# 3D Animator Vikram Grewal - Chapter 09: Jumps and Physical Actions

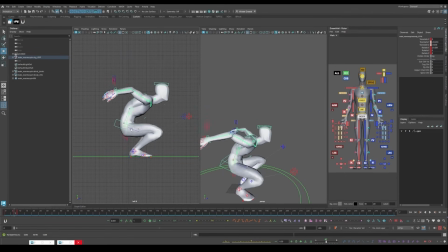12:37 And when you're working within the side view, just selecting the general control over here is actually very easy when you just want to manipulate everything just on one axis. Because, you know, if you're selecting your world control here,
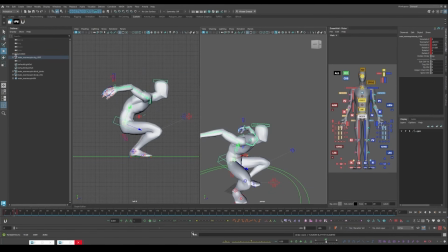12:53 you're not getting an exact side view manipulation when you're moving this general control in the middle over here. When you're working within here, you're working directly on the X and Y axis.
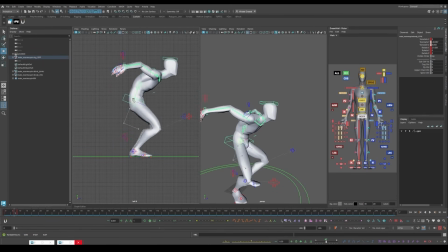13:06 And you're not affecting the, or you're working directly within the Y and Z axis and not the X axis. So that is very easy just to like quickly post things out instead of just using the Y and Z controls directly from the perspective view.
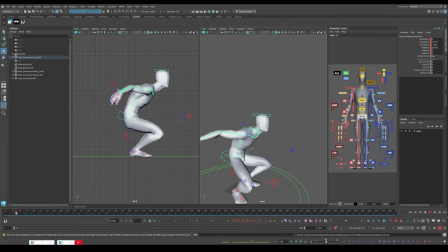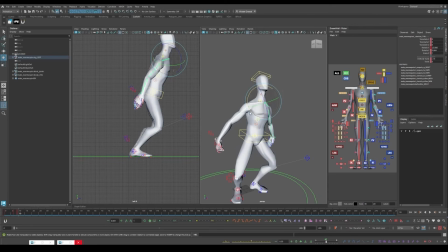13:40 So yeah, we want to position our shoulders down, so that is arcing downwards. The swing will be happening forwards when we head into our later frames. Just going to tweak our pull vectors as well, just so it's facing more inwards.
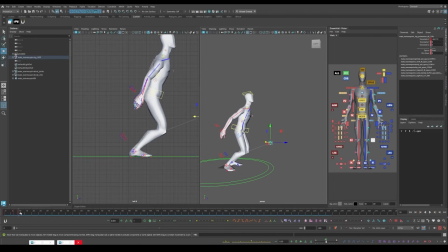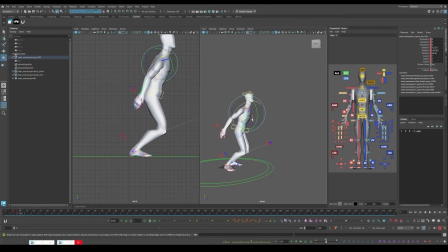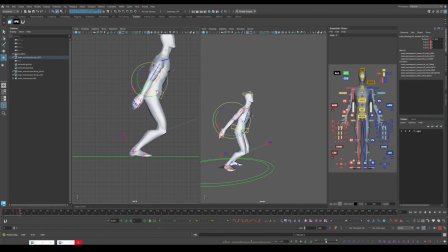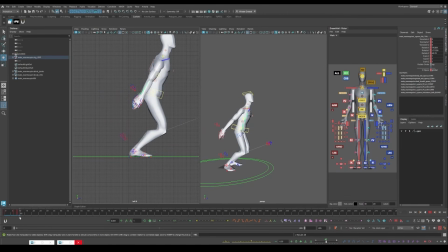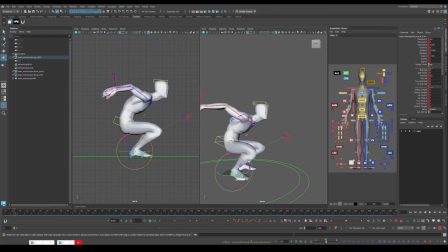14:44 For this initial antic, actually, I'm also just going to
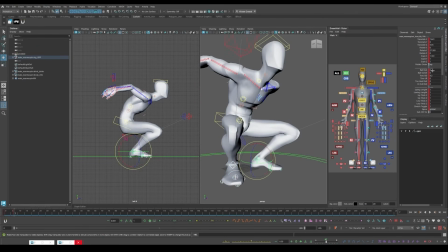14:49 roll the ball control just a little bit, slightly. Not too much, since we still want some balance within the feet themselves, but
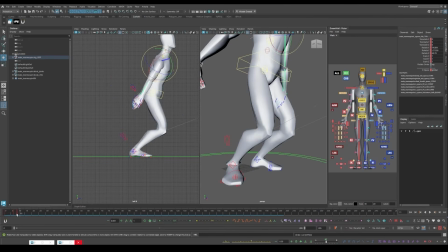15:02 when they're leading into the takeoff.
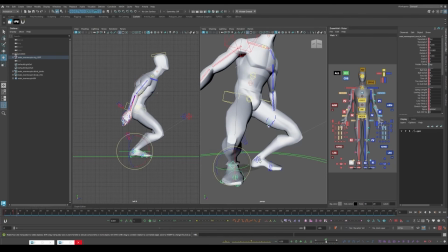15:04 But yeah, maybe like around here, we can add a bit of roll on the feet themselves.
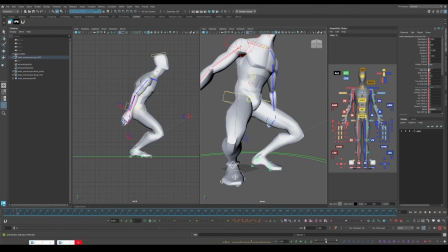we can actually offset these just a little bit, just so it's looking a little bit more natural.
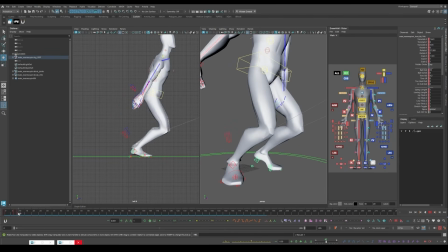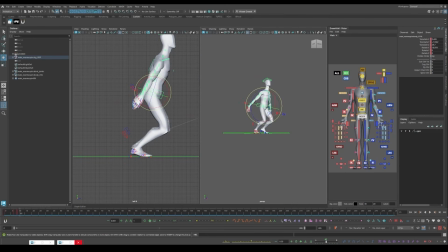I'm actually just going to add another frame directly after this.
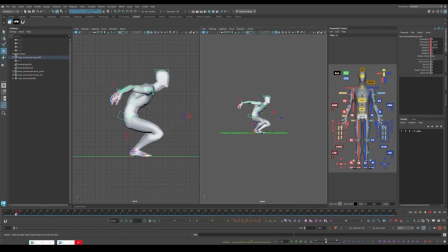I'm actually just going to delete this one key pose right over here and just move it back to frame 9. That way the jump is happening a little bit faster.
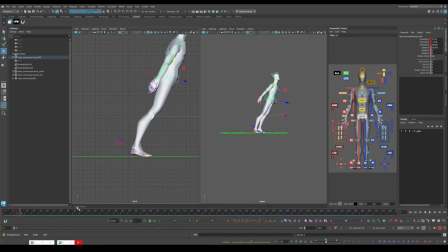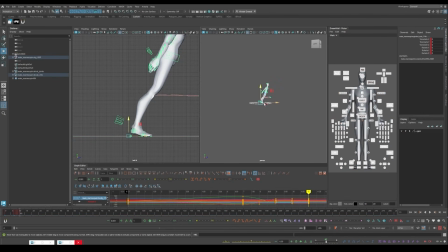16:23 We're just going to key everything again. And from this point, I just want everything stepped, so just make sure that is set properly.
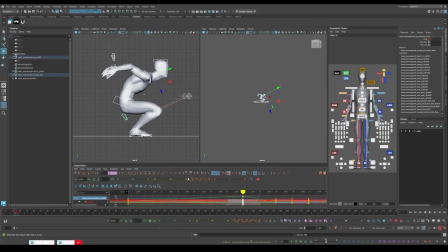16:34 Since some things are not fully splined out, so yeah, here for example.